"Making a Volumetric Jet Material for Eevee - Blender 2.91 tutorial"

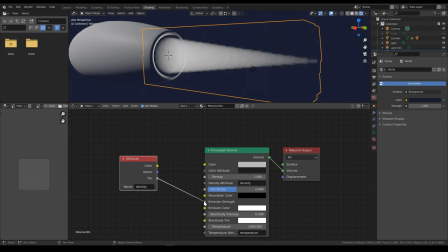743s
And if we do that, you can see that only the cone shape lights up. And now that we have emission here, we can actually turn down this actual density to 0 because we only need the emission. We don't need any actual density for this volume object.
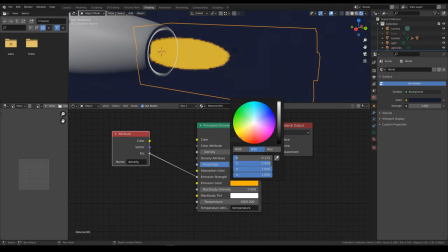759s
And we can of course change the color to something like this, a bright orangey color.
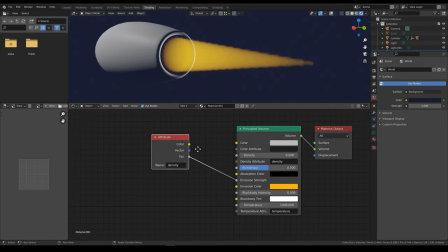765s
But it looks a bit dim right now. I want it to be a lot brighter. So what we can do is we can make some space here and add a
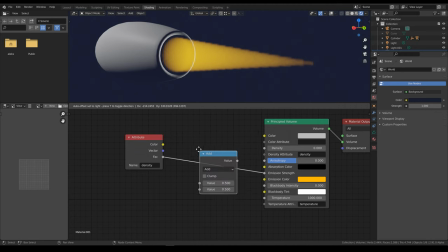773s
converter math node and plug it in between these two nodes.
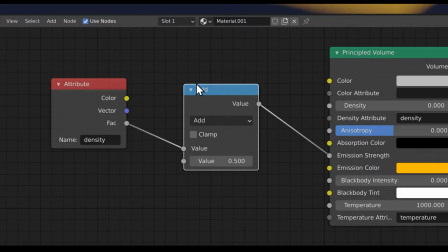778s
And then if we change this to multiply,
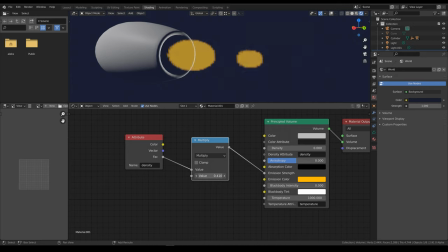781s
we basically then have a slider that can control the overall strength of the emission.
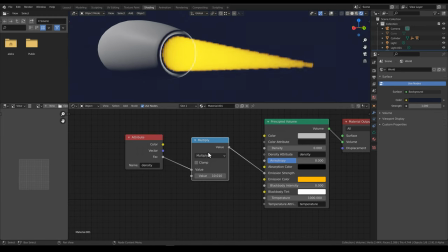788s
So if we multiply by 10, you can see that it gets really bright. And now is also a good time to go to the render settings here and
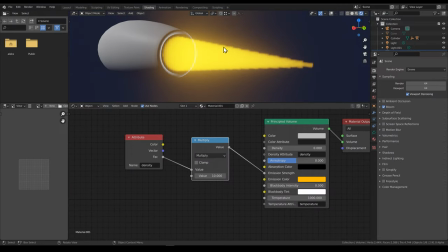797s
enable bloom so that we get this nice bloom effect going on.
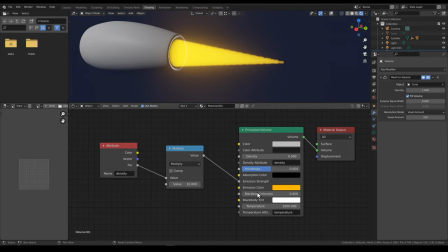801s
We can maybe reduce the intensity just a bit. Okay, so there's a couple more things we're going to do for this material, but now that we have the basic emission working,
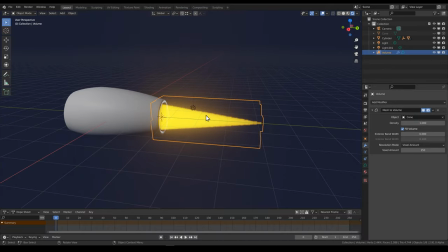810s
we'll go back to the layout tab here and work just a little bit more on the volume itself,
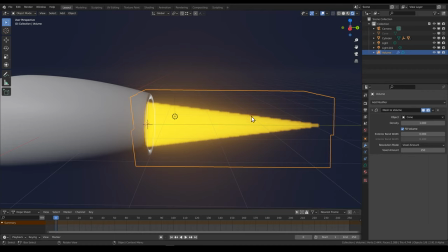816s
because right now it's very uniform and very static, and I want to add some liveliness to it.
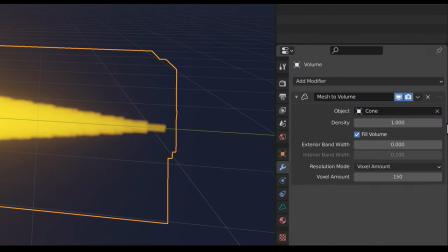822s
And we can do that by adding another modifier. I was earlier talking about this volume displays modifier, so we'll add that also.
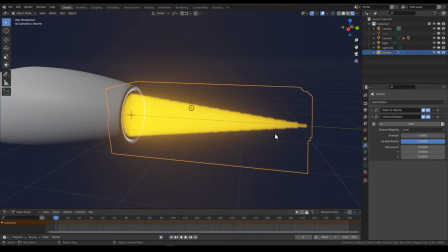829s
And what this does is it uses a texture to displace the volume after it's been generated from the mesh.
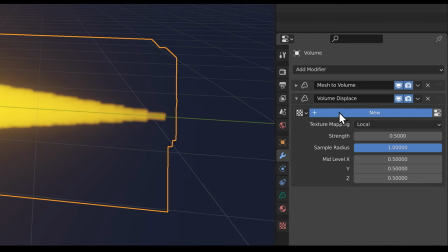837s
So we can just click this new button here and it created a new texture.
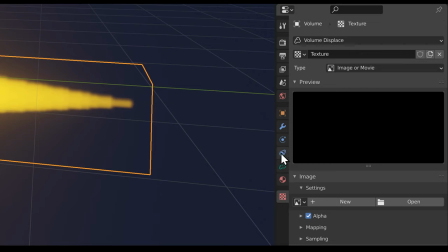842s
And if we then go down here to the texture tab, you can see it already automatically selected this texture.
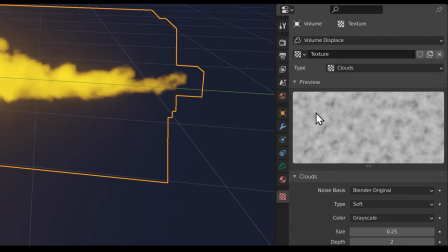848s
And we'll change the type of the texture to be clouds. And right away you can see that we have interesting things happening here in the viewport.
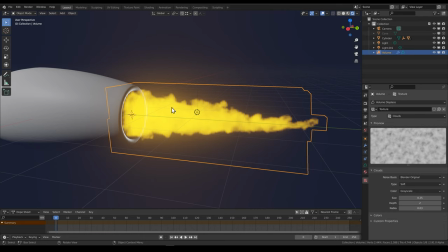857s
It takes this cloud texture here and displaces the whole volume according to the cloud texture. And already that looks a lot nicer, but it's a little bit too much.
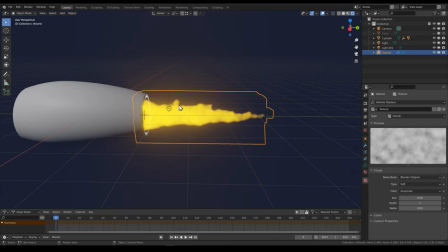866s
We can maybe increase the size of the clouds to make it a bit more believable, maybe even a bit bigger, something like this.
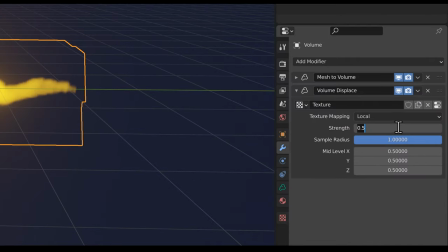875s
And then we can maybe also decrease the strength of the displacement to something like 0.3 maybe.
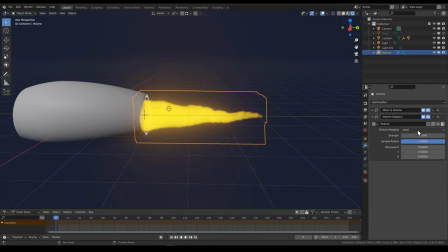881s
Let's see. Yeah, I think even less, like 0.2 might be okay.
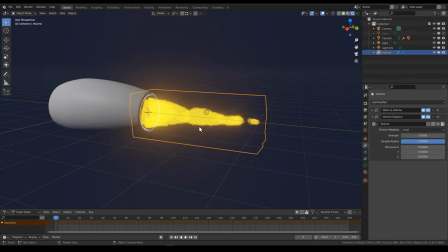886s
And the idea here is to get this texture to move so that it's not the same every frame.
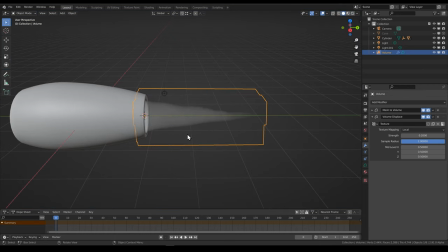891s
So if we quickly switch back to the solid view, we can see better that when we scrub the timeline, nothing is changing.
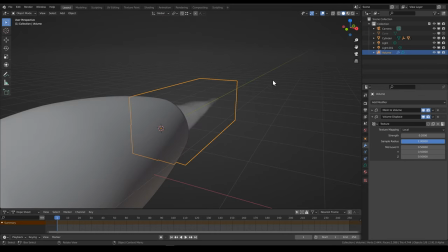898s
It's static, and we want that cloud texture to be moving backwards along the y-axis so that it looks like the flame has some turbulence to it.
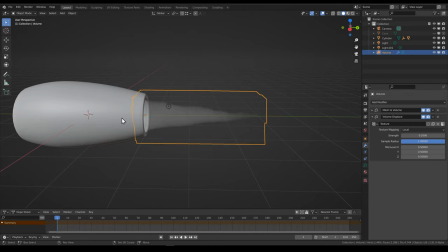907s
And we can achieve that by adding a new object to the scene. It's going to be an empty object, just a single arrow, and we'll bring that up and rotate it along the x-axis like that.
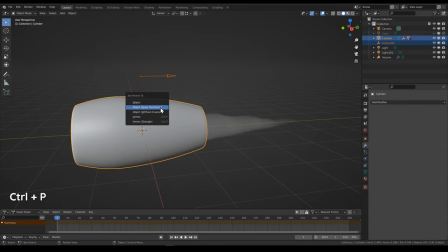921s
And then we will parent this to the jet object like this so that it follows the jet object.
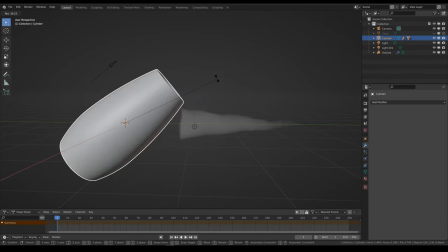928s
And yeah, now I also see that I've forgotten to parent the volume so it doesn't follow.
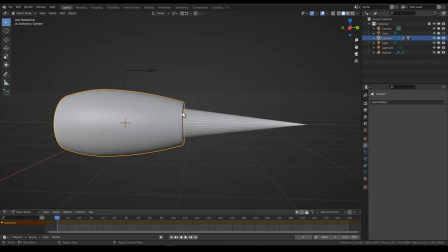934s
And I've also forgotten to parent the cone, it looks like. So we'll select both the cone and the volume, just control click. And then we'll parent those also to the jet object. So now everything should be following nicely.
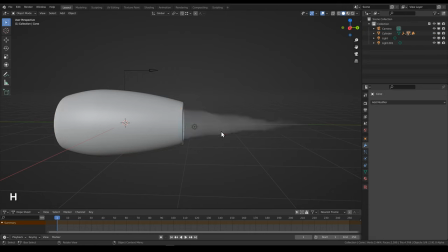951s
And yeah, it does. And now we can hide this cone again. And now everything should be working properly. So now going back to the displacement texture here, we can see that the texture mapping is set to be local.
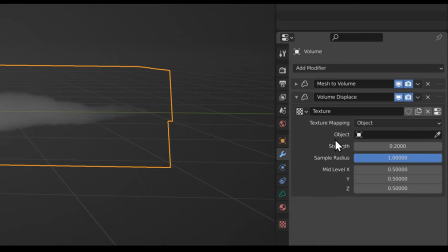966s
And if we change this to be object, we can choose an object that it reads the texture coordinates from.
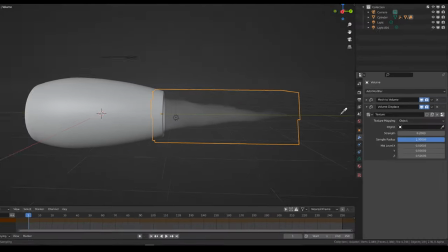973s
And if we now click this eyedropper and choose the empty arrow,
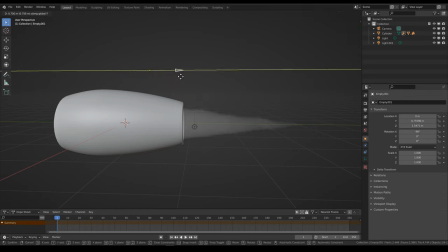978s
you can see that when we select this and move it along the y-axis, the cloud texture moves along with it, which looks very nice.